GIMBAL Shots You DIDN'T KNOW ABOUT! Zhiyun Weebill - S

What's going on, guys? Your boy is back. I'm so sorry that I've been out of the loop on YouTube for a little bit, but if you haven't been following me on Instagram, go ahead and check out my Instagram at momentum_productions because I post there a lot, even when I'm not feeling too great. But today I'm going back to gimbals and I'm gonna show you a new technique that you can use right now with your gimbal and a monopod.
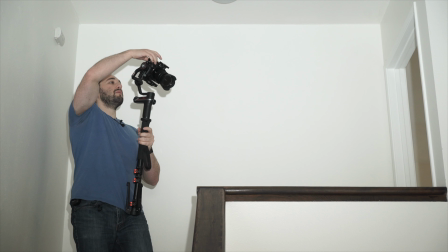[0:24]
So our first shot is gonna consist of a transition going from a high angle to low angle. So what's gonna happen is we're gonna be in PF mode on the gimbal, and then I'll be able to hand position it so it's down.
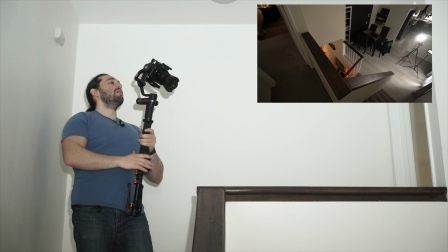[0:34]
So let me start recording.
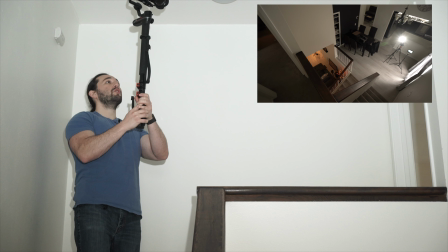[0:38]
Okay, we're gonna lift the gimbal up high, and as we're climbing down the stairs, we're gonna add a rotation. And because we're in PF mode, the gimbal's gonna be following my pan movement. So as I start turning the monopod, that's when the gimbal starts turning too.
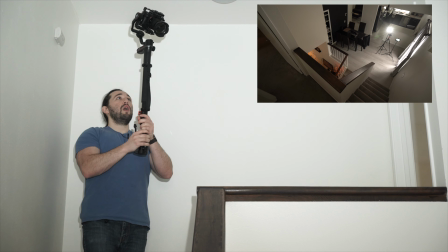[0:53]
So check it out. As soon as I start walking, we are gonna start turning.
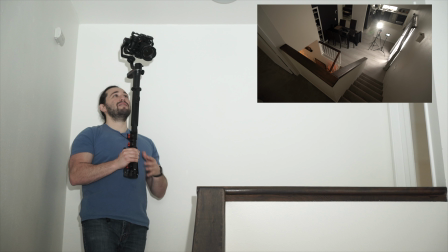[0:58]
Now, how should your starting frame look like? Well, we want to get shots of the rails and the stairs just so we can see the quality of the wood and just how everything starts to move. So it's important to showcase the actual intensity of the height of this building.
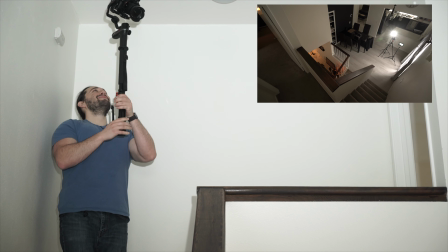[1:15]
I hope that makes sense. All right, so here we go. Position up high as you can get.
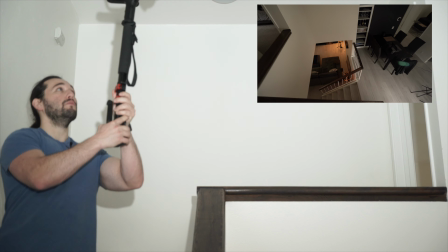[1:20]
Start walking and start panning. Boom. Constant pan, guys, constant pan. And you can end on a little dip. All right, guys, so we're on to our next shot where we're actually gonna be dangling our gimbal off of our monopod and then scooping in or diving into the moonroof of a car.
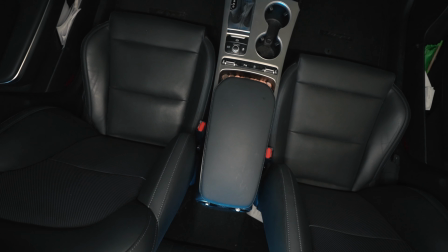[1:42]
This is a very popular shot that you may see in a lot of car commercials. So I'm gonna show you how to do just that. But before we execute the shot, we wanna use proper lighting. And today I'm going to show you guys the digital photo RGB tube light. This is a very versatile light because it has different types of effects and all that good stuff, but I'll do an official review on these lights very soon, but I'm gonna use this light to help me light up the interior of the car.
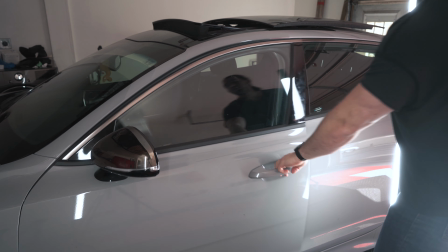[2:09]
So basically I wanna light up the front of the interior or the front of the car,
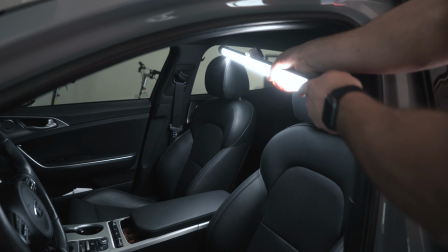[2:13]
and I'm just gonna take my RGB tube light and place it over the headrests of the passenger and driver's seat.
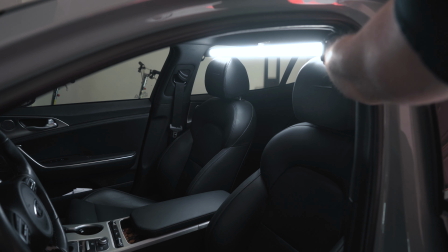[2:21]
And then I'm just gonna angle it down just a little bit. There you go, it's as easy as that.
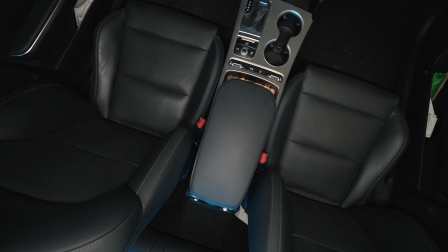[2:25]
And also it will stay out of the way when we drop down from the moonroof.
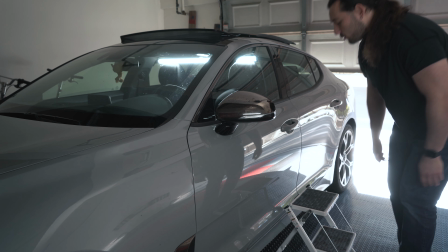[2:30]
Next, I'm gonna grab my step stool, put it over the driver's seat door. That way we can actually get high enough to go over the car and through the sunroof.
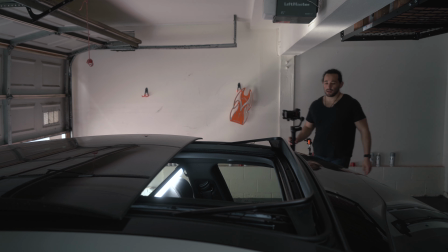[2:39]
Okay, so I got my gimbal and my monopod ready.
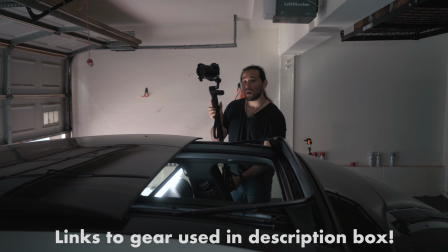[2:42]
And for those of you who are wondering, I'm using my Sony a7S and a 16-35 lens. Now a 16 is a really good wide angle lens,
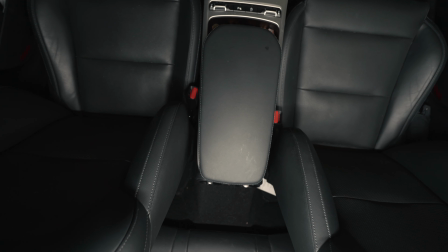[2:50]
and that's actually what's gonna give us that beautiful movement in through the sunroof or the moonroof and into the interior of the car.
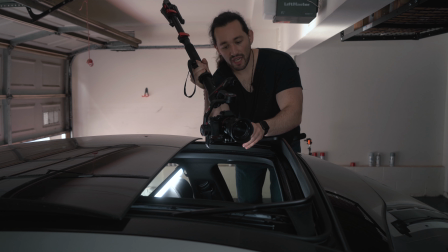[2:58]
And I'm gonna be shooting with PF mode or pan follow mode, and then we're gonna start switching up the modes and I'll show you the difference between those gimbal modes. So let's start off with PF mode. I'm gonna go ahead and point the monopod up.
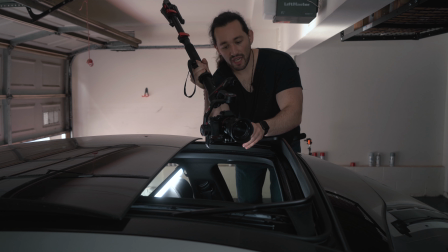[3:12]
Again, the purpose of the monopod is to allow us to get much more reach, so that's why I'm using it.
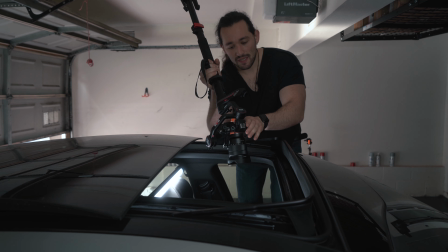[3:18]
So in PF mode, I can hand adjust the tilt, and basically we're just gonna have the gimbal or the camera point directly downwards.
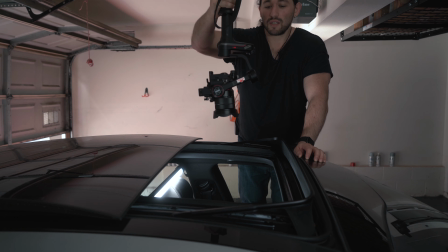[3:27]
And then what we're gonna do, we're just gonna go up and down and really just get used to going in and out of the moonroof of the car.
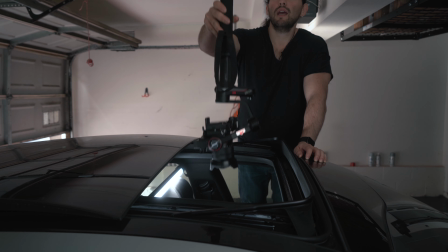[3:33]
All right, you wanna start off center, and then you just wanna drop down.
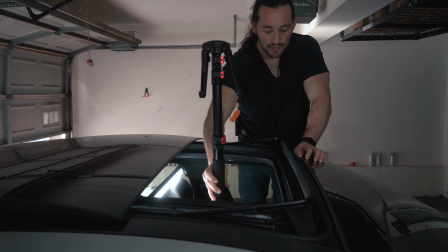[3:39]
Now this definitely does take a lot of practice, so remember, practice makes perfect.
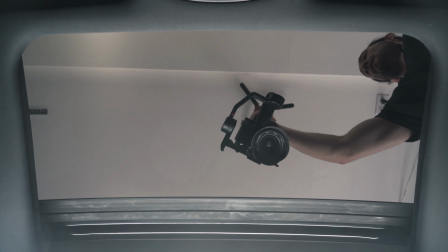[3:45]
And you can always add a little bit of rotation, as this adds more dynamics and movement into your shot.
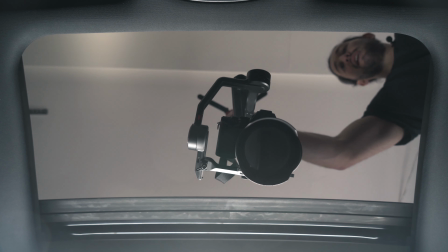[3:51]
And you can really see that as we pass through the moonroof.
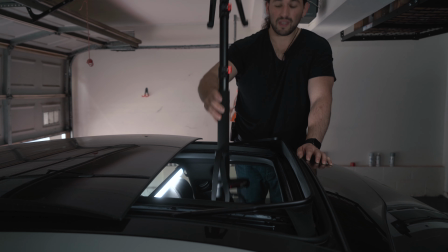[4:00]
Boom, that's PF mode.